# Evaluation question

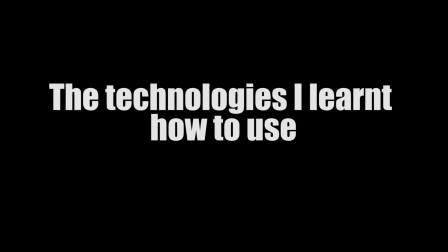(0:00)
Over this course, we've learned how to use a number of different types of technology. For our filming, we used a Canon D100 DSLR camera.
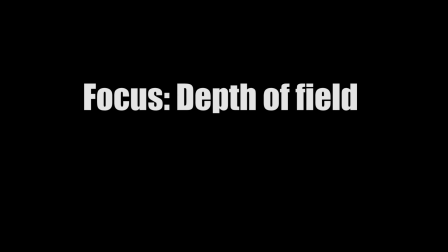(0:08)
One of the key things we learned was how to use the focus correctly. Firstly, the depth of field. We experimented around with where the focus lied in our shots. As you can see in this test footage, the plants in the foreground are out of focus.
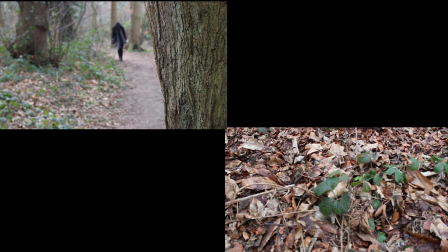(0:18)
This is so when the foot comes in, that's where the focus lies. In comparison to our final edit, this shot shows the focus on our tree and not the character that's walking towards the camera.
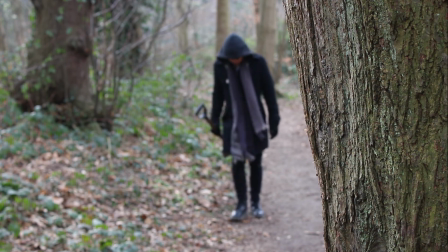(0:27)
This shows how we began to think about the context in which we use our shots, making the character hidden for the majority of our opening became increasingly important.
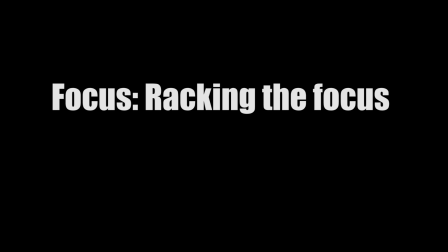(0:36)
We later played around with the racking of the focus as a method of revealing our character.
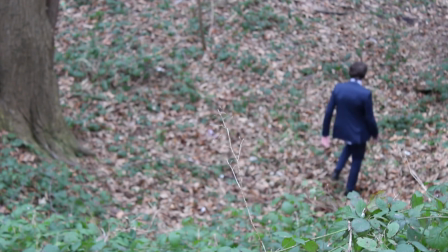(0:42)
In our test footage, it appears much rougher in comparison to our final edit, where the racking is much more subtle and creates a much nicer effect on the shot.
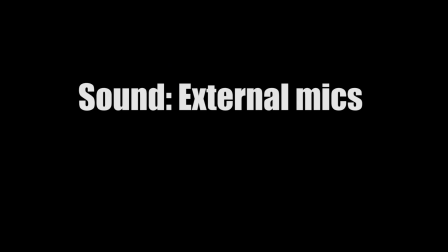When it comes to sound, in the beginning we considered using external mics. However, this was something that we were unable to do as they're expensive and we don't have any easily accessible to us. But due to our decision that our opening would have no dialogue, it seemed unnecessary to look for one anyway.
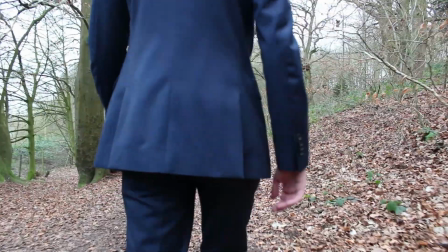(1:14)
With lighting, we had to learn how to use natural lighting to our advantage and what to do and what not to do. Things such as not looking directly into the sunlight became increasingly important when we were filming in the woods.
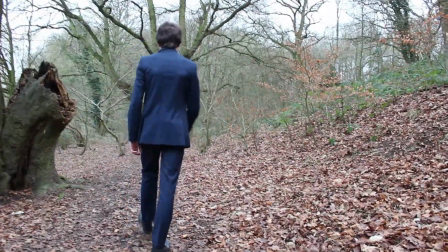(1:23)
Low-angle shots posed a possible problem having them point up towards the sky. Our editing process involved learning how to use Premiere Pro CS5. This involved learning a number of basics in using the software.
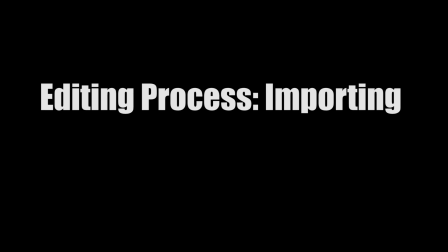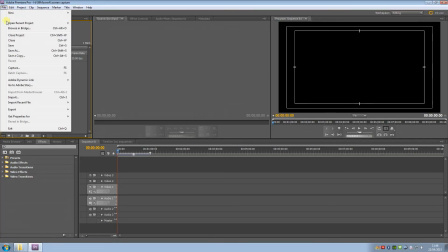(1:42)
Firstly, importing the images and videos that we wanted to use in Premiere Pro to allow us to edit them.
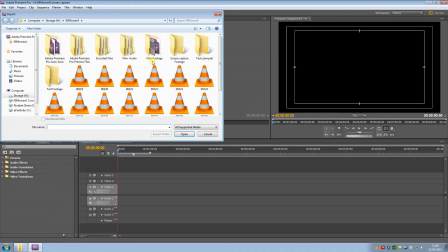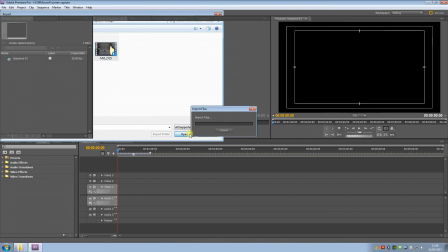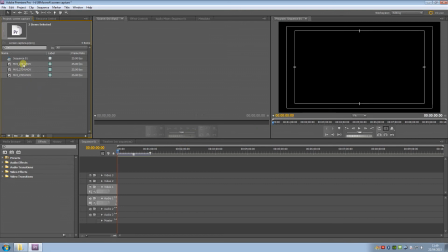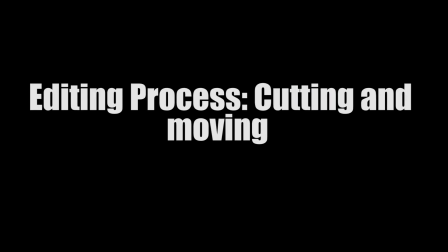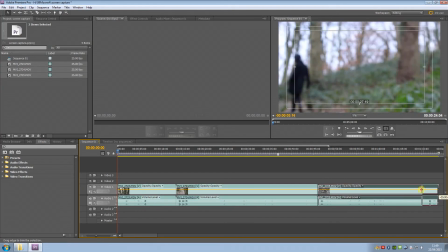(2:08)
Learning to move, place them in order, and crop them.
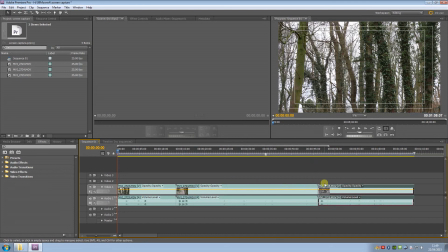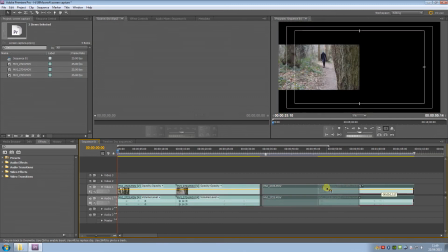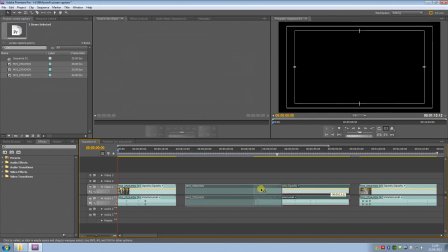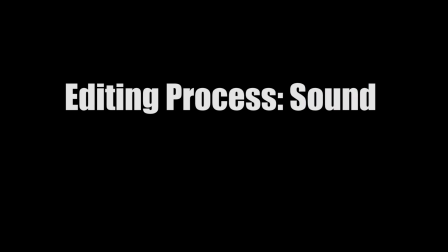(2:27)
These basics have to be used as accurately as possible to have the images match with my music. In terms of sound, the sounds within my film match the images on screen. Repetitive string music matched up with my titles, so I had to match these titles with my music perfectly to create the effect I wanted.
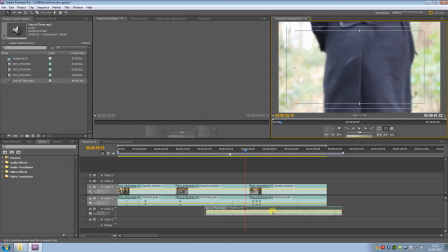(2:42)
One of the ways I edited the sound in my opening was the use of fading in and out. This is done through creating 2 points in the sound line and bringing one up or bringing one down. This affects the volume of the sound.
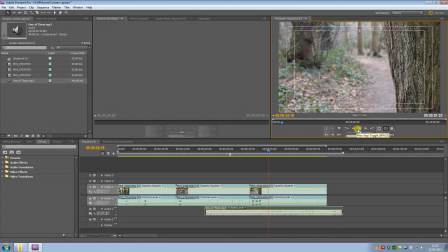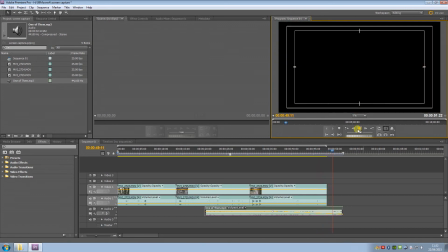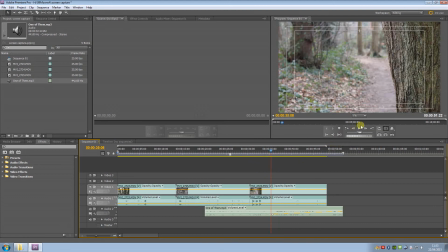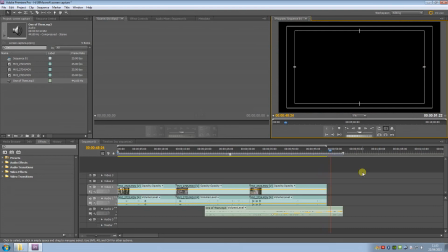Also, layering allowed the creation of some rather messy, discordant music that creates a nice effect.